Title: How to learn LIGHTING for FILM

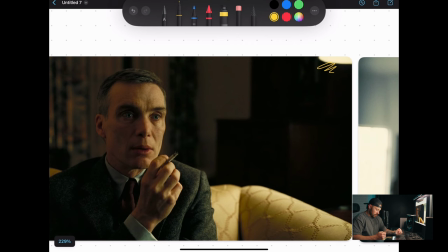[7:32]
yeah i think there's like a lamp so they're motivating light from the light from the lamp over here and it's return and it's popping light onto his face there
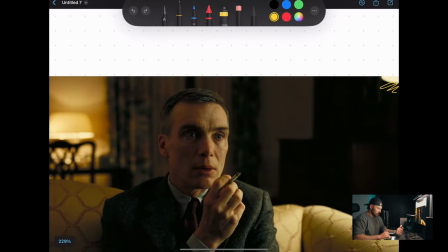[7:45]
dude my arrows i don't know what it is my arrows those are terrible and um
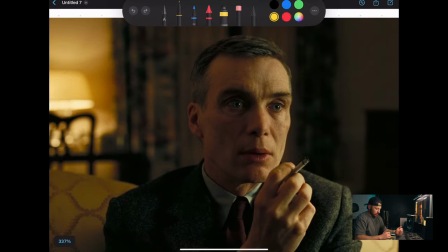[7:51]
then the next thing that they're doing is we've
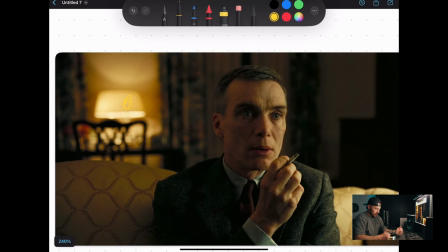[7:57]
got this lamp back here and they've got some sort of light giving him some light on this side of his face now there's
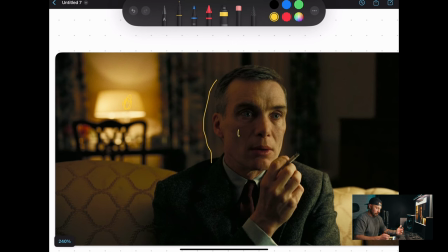[8:11]
probably there's something that's giving some return here unless all of that is just coming from whatever light is back over here um but the shadows are not super deep on that side of his face i don't know
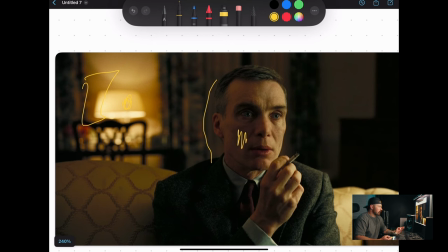[8:31]
possibly i don't know but this i mean this is a pretty simple setup again like um i mean if you know anything about hoitman hoit van hoitma he you know he did um
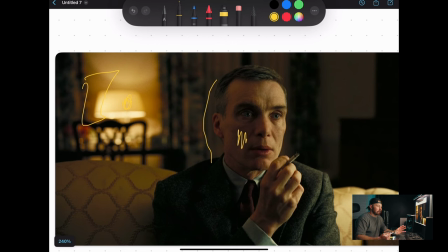[8:45]
if you know anything about hoit van hoitma you know that he loves very natural lighting he likes to keep things pretty naturally lit, um, or, you know, making it look natural and keeping it simple. He's a very simple DP, um, which I love. I love his, I love his style of cinematography.
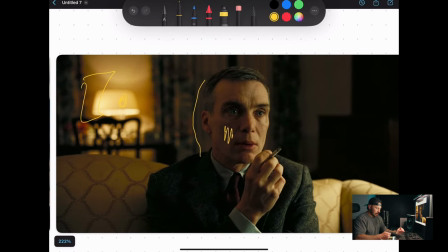[9:04]
Um, so he's keeping it simple. Like I think he's, you know, he's got a bulb in there and that's brightening up everything in here. Um, I don't know. He maybe has like a light just to give some, some fill back here, but I mean, he's keeping it, he's keeping it simple.
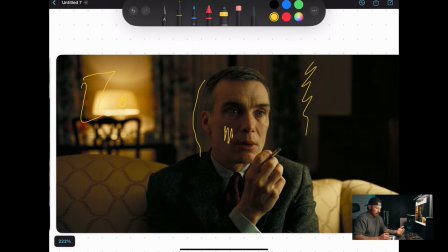[9:24]
So I love that. Um, yeah. And then, you know, this light, I don't know if, uh,
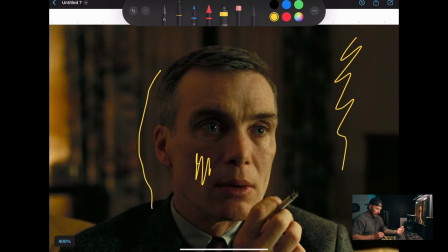[9:31]
again, the, the, the, the roll off is pretty, pretty soft. We're not getting a shadow underneath his nose here. So it's hard to tell exactly, but i mean this is this is super i mean it's it's a nice split light um
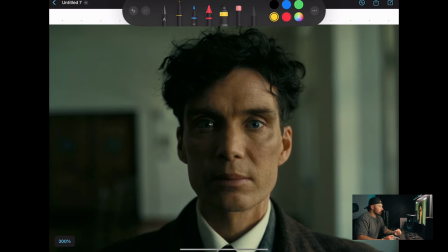[9:53]
but with a very soft roll off let's go to this one this is a really cool i love the color in this one um has a lot of green in it so okay first things first catch light in his eye
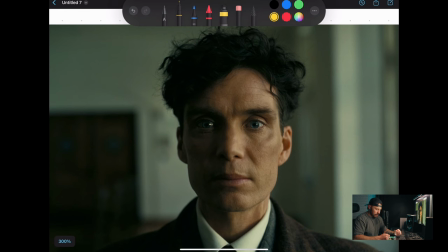[10:08]
pretty, I mean, you know, it's super sighty. We've got split light going right down the middle of his face. Um, the shadows are, it's pretty soft still, you know, for the most part.
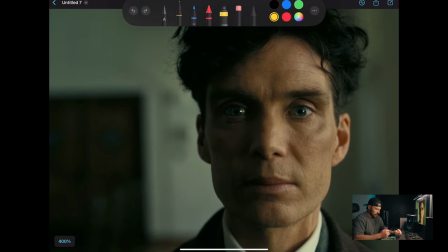[10:24]
Um, and then the next thing, the thing that I noticing is this edge on his face here. You can see like right there, you know right on that kind of where his face is uh the bone structure there's that very
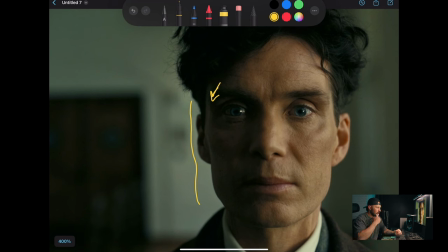[10:41]
definitive line between those two sides of his face
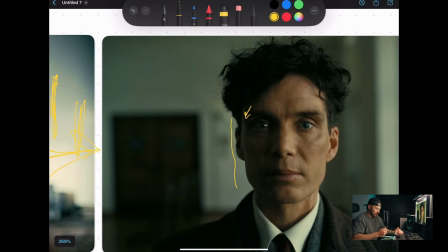[10:46]
and so if there wasn't a light back there of some sort whether it's an actual light or it's just some sort
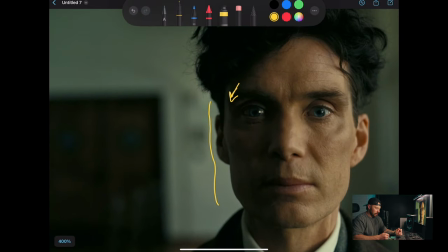[10:51]
of a balance returning light you know you would not be getting that there hold on you wouldn't be getting that there um yeah but again simple
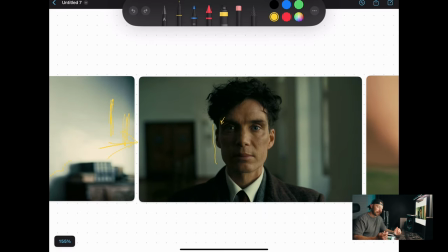[11:04]
I'm sure that they've probably got you know I say simple but he probably has um outside of these windows he's probably got some massive you know massive lights punching through because the thing with cinematography is
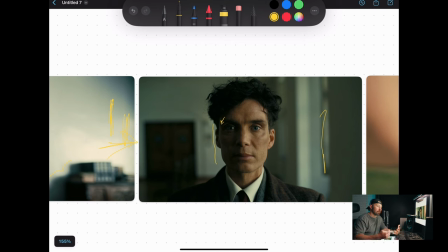[11:23]
is is being able to create and shoot something for a long period of time without like the sun moving so So this is probably some lights outside pumping through there so that they could shoot this a thousand times and it would look no different.